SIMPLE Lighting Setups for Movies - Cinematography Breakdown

guys how's it going Chris I Tony is back with another video here we are breaking down some cinematography for you guys today I'm basically breaking down a couple scenes that I chose from a movie that I just shot a couple months ago and hopefully you guys will enjoy this video because I think there will be some very valuable information on how I lit it how I composed it and what it took to actually make those scenes happen so let's dive into it already so we're gonna serve with this big wide shot.
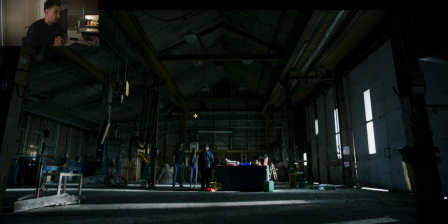So in this scene, these two main characters, they come to this warehouse, and they are trying to look for some clues. So we actually shot the scene at night. It's a day scene, as you can tell here. But we shot at night because the schedule just worked out that way. And you might be like, holy crap, how did you do that? Well, super easy. And I'm going to show you how.
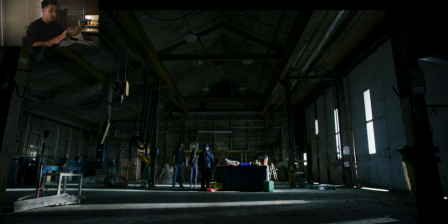So we got her a camera to set up a big wide master. So this is the first shot of a scene that you'll usually tend to start to light first is the big wide shot. Usually this is where you establish all the character actions, the whole scene,
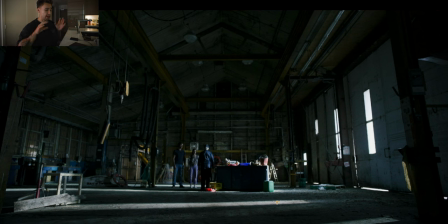and the master is what kind of holds the whole scene together so that the editors can cut between, you know, the close-ups and see all the actions. So how we approached it was I basically pounded a couple lights through these windows here.
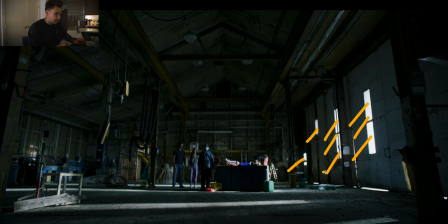You can see right here in these windows there's light coming through. And what that did was it just created this beautiful hard slashes on the ground. You can see this beautiful hard light, these extra hot spots, and you can see it in the background here on this ladder, you know, and it's kind of edging the characters here.
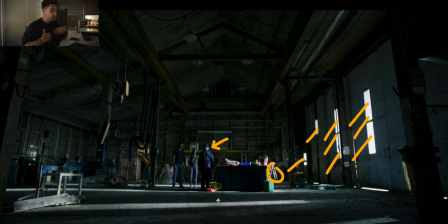So why I chose to do this was because I wanted this to look like day, obviously, and I wanted it to look a lot contrast here, a lot more dingy. So I wanted to push light from one side. So I pushed it all from this side coming, you know, through these windows.
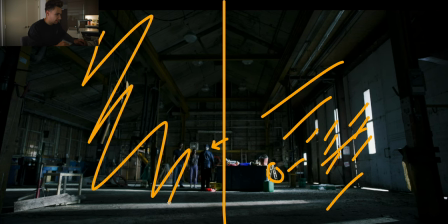And then there's literally no light on this side at all. This was basically the negative fill side, which is the dark side.
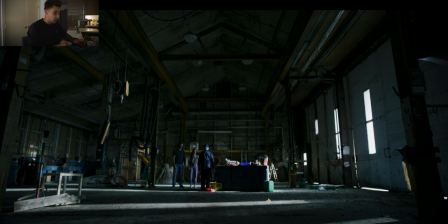So I wanted to hold that contrast. And I felt like these hard slashes on the ground here really sold that it was day. Because usually when there's broad daylight, you'll see in your house that there will be like little slashes of hard light. And I think that really sells it. These hard slashes also give a little bit more life to the frame. I love adding highlights into the frame.
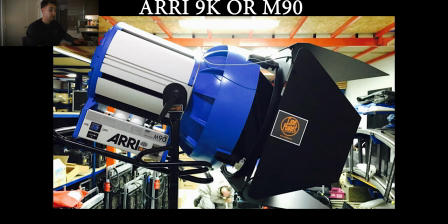So it was a pretty simple setup. I used RE9Ks, which are HMIs. They're not LED.
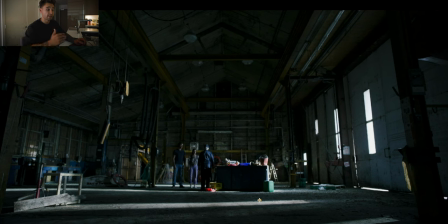I used this because it allowed me to get my lights further back away from the windows and it allowed me to get these longer streaks of light. If I was using like Aperture 1200Ds, they wouldn't be powerful enough at the distance I had my lights. Very simple. It was just three lights set up. And then here we are.
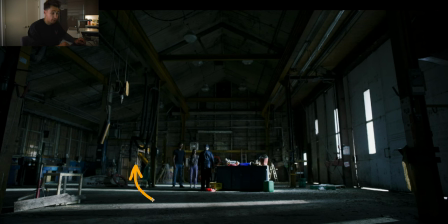I think I also played a Sky panel 360, which is this massive light in this back room over here. And I think I pushed that through a 12 by 12 silt.
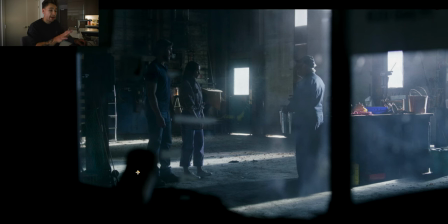So moving on to the next image here, this was another master shot or another wide shot that was happening at the same time. So on our show, we had two camera teams. And basically what that meant was we had two cameras, we had a camera and B camera. So a camera was usually the main camera who was getting the main shots of the scene.
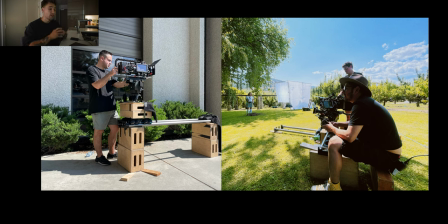But then we had a B camera or backup camera who was getting secondary shots which turned
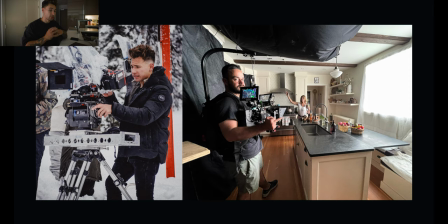out to be very sexy shots that were just bonus shots for the edit and the director. So sometimes it can be a challenge working with two cameras because you want both cameras to complement your lighting. You know, if I brought my camera around to the front side, that wouldn't be complementing my lighting and start looking really flat, right?
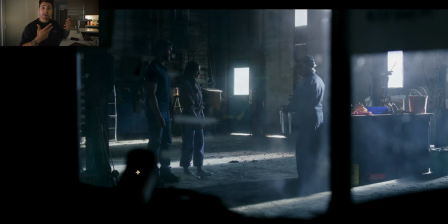So that's something that you need to communicate as a cinematographer to your camera operators. Usually I get camera operators to compose shots because I think that allows me to really focus on the lighting. I really enjoy collaborating with operators and communicating to them what my vision is, what the director's vision is.
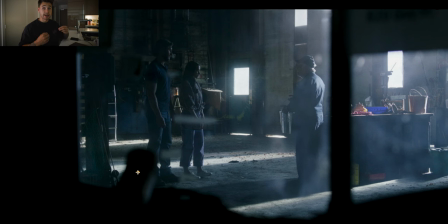So that's a really fun part of being a cinematographer is being able to communicate your vision to other people who are part of the creative process. So in this shot, it's exactly the same lighting setup because it was happening at the same time as the previous shot I was showing you guys. So we just had these blown out windows with the 9Ks coming through.
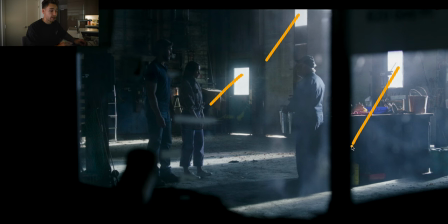And in a bit, I'll show you what these 9Ks look like.